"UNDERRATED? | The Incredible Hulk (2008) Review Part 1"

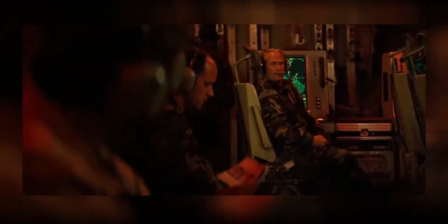Later we'll see why.
Your target is a fugitive from the US government and stole military secrets.
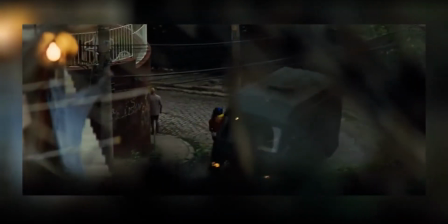This is how they are justifying the manhunt.
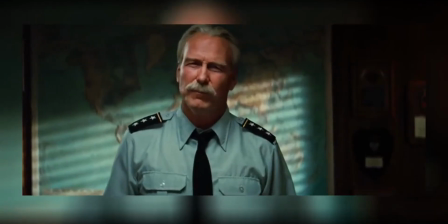This either means Ross isn't being entirely honest with the military, or the military is in on the lie.
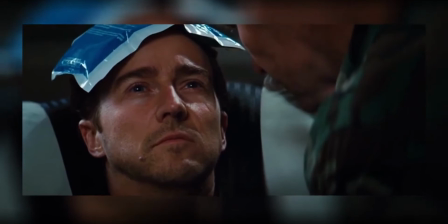Either way, Ross has intentionally turned an innocent man into a fugitive for a purpose we'll learn later.
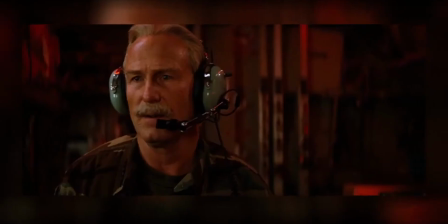Trank him, and bring him back.
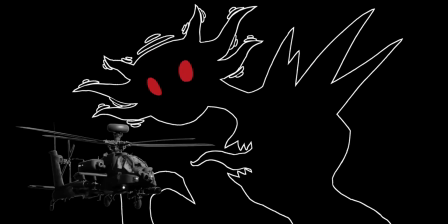The transition from the helicopter blades to the fan blades symbolizes the oncoming threat.
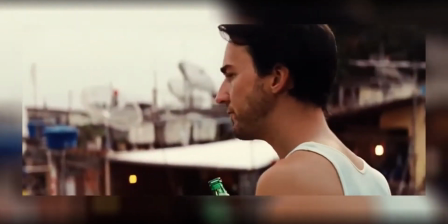Like the introduction of the favela, we're subtly told that Bruce's safety is temporary. Danger approaches, raising the tension. Mr. Blue messages Bruce about blood tests he's performing.
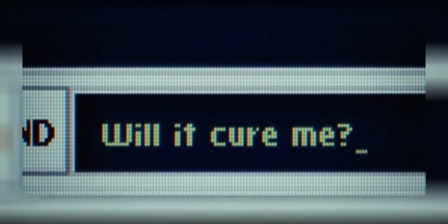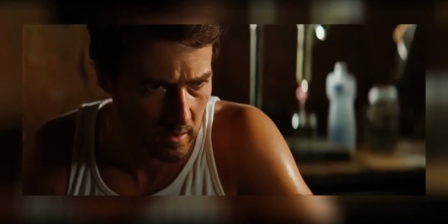We linger on the yes, emphasizing how big of a deal this is to Bruce.
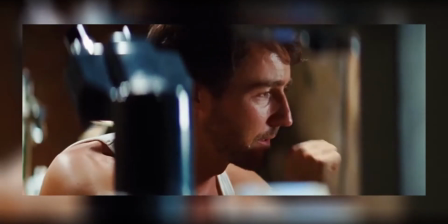This is the one thing he wants more than anything, and Mr. Blue has it. But Mr. Blue needs more data. Bruce says the data is home, while looking at a photo of Betty.
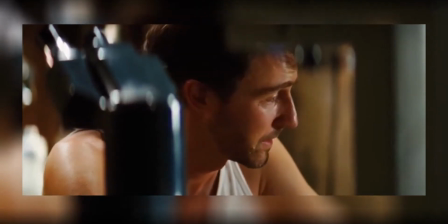To Bruce, Betty represents home. Getting cured means returning to her. The film starts with Banner, who's on the run from the law, actively looking for a cure.
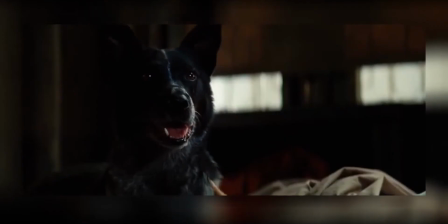He's wanting to come home. Bruce's dog alerts him to someone outside, stealing the element of surprise from the soldiers.
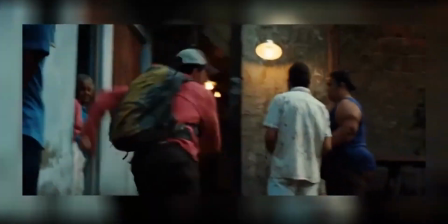Even the inclusion of Bruce's dog serves a purpose. Bruce is chased, and he cleverly uses the narrow packed streets to his advantage.
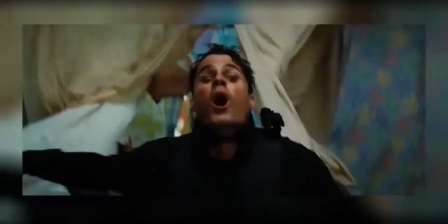This explains how he can outrun elite soldiers. There's no straight lines.
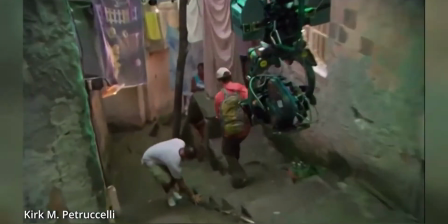So in essence, if you need to go to A to B, you're going through an alley, you're going on a roof, you're going through a street, you're going into a slum, onto a cobblestone street.
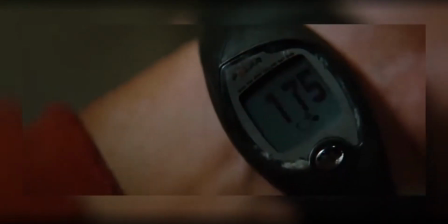It's endless. Bruce's heart rate monitor beeps faster and faster.
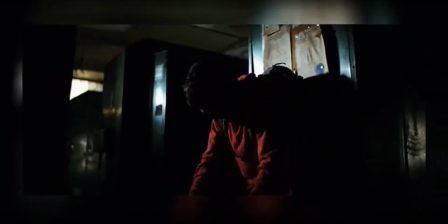It adds tension by constantly reminding the audience that Bruce is at risk of hulking out.
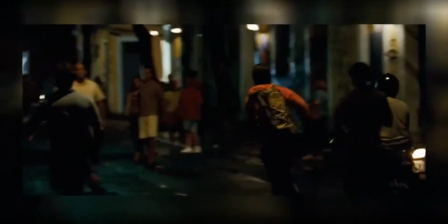In a crowded place like a favela, that would be a disaster.
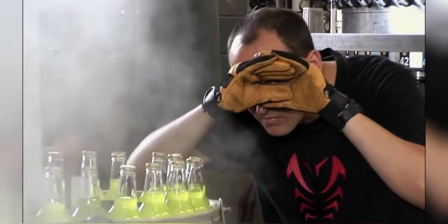It's very important for us to guide the audience in wanting for Banner not to Hulk out, not wanting Banner to Hulk out. and Brazil is like this. At first you're like, no, don't, don't, don't, you're surrounded by people, no, don't, don't, don't, don't. Bruce is forced to slow down and calm himself.
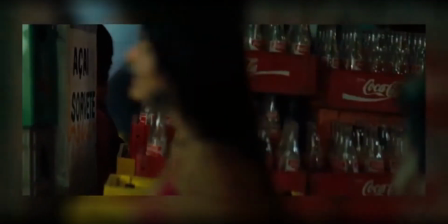This reduces the risk of transforming, but increases the risk of getting captured.
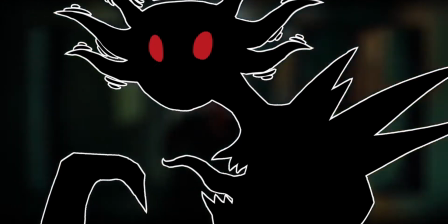The tension rises further because he is forced to juggle between these two pressing concerns. Bruce bumps into the tough guys.
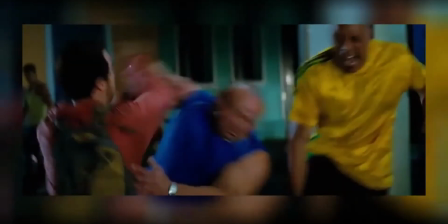He uses martial arts to avoid their attacks. This interaction is contrived.
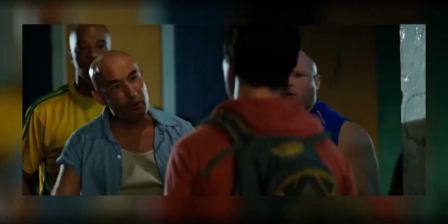He happened to run into these exact people at this exact time? As stated before, favelas are teeming with people.
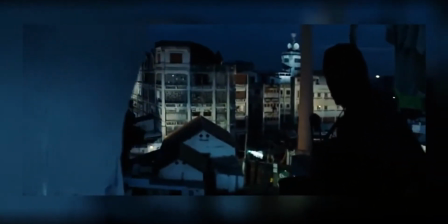What's also convenient is how Blonsky is in just the right place, at the right time, to spot them chasing Bruce into the bottling factory.
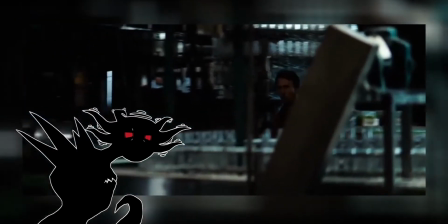Why does Bruce choose to go in there? Why go into an enclosed space like that?
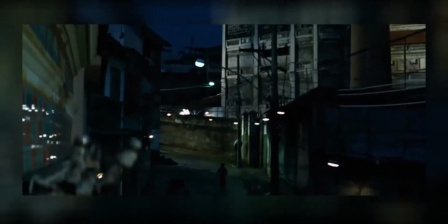It is relatively secluded, so if he hulks out, he won't hurt so many people.
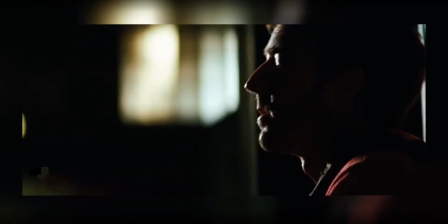Bruce probably also sees it as a good place to hide and calm down. Bruce is beaten up by the tough guys.
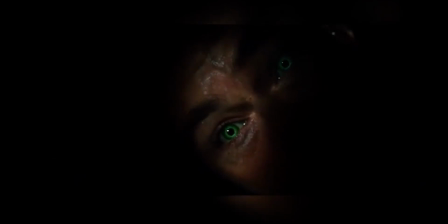When his heart rate monitor hits 200 BPM, he transforms. We now know the exact trigger point of the Hulk.
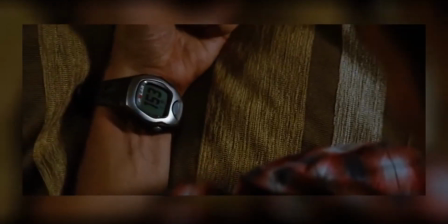Sadly, the precise BPM of the heart rate monitor isn't focused on again in the movie.
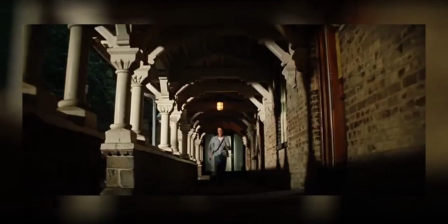It could have been used for creating tension since the audience now knows 200 BPM is the point of no return.
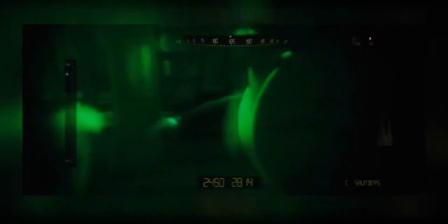The transformation, and Hulk himself,
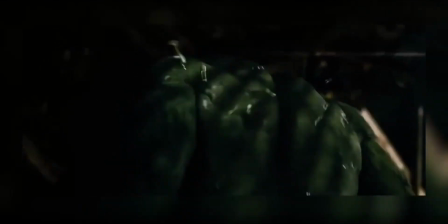are obscured in darkness this is a technique usually reserved for horror movies as the imagination can often conjure
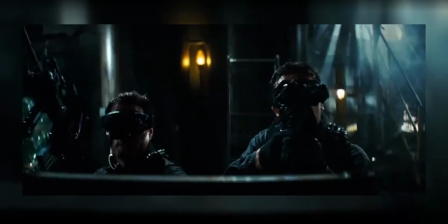images more terrifying than reality I wanted to start the movie as a horror movie
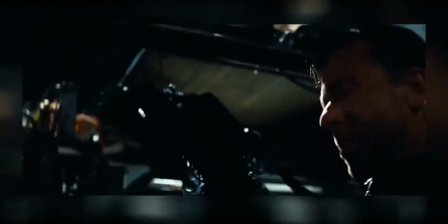I grew up watching Frankenstein and King Kong and what's great about these movies is that
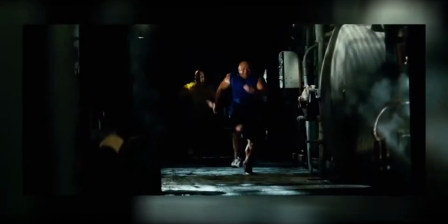they're monsters to start with they're absolutely scary this represents the fear that Bruce and the soldiers feel
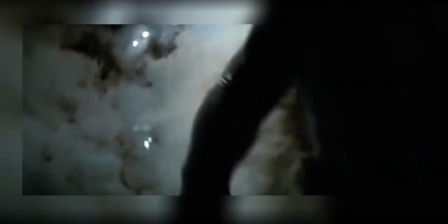towards the Hulk to them he is a monster As Hulk's first scene, we get some good characterization.
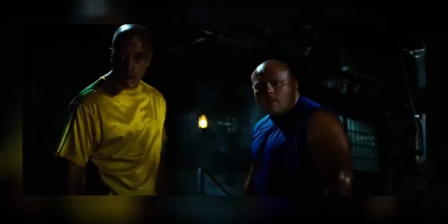The tough guys and the soldiers attack him. Hulk batters them away and says...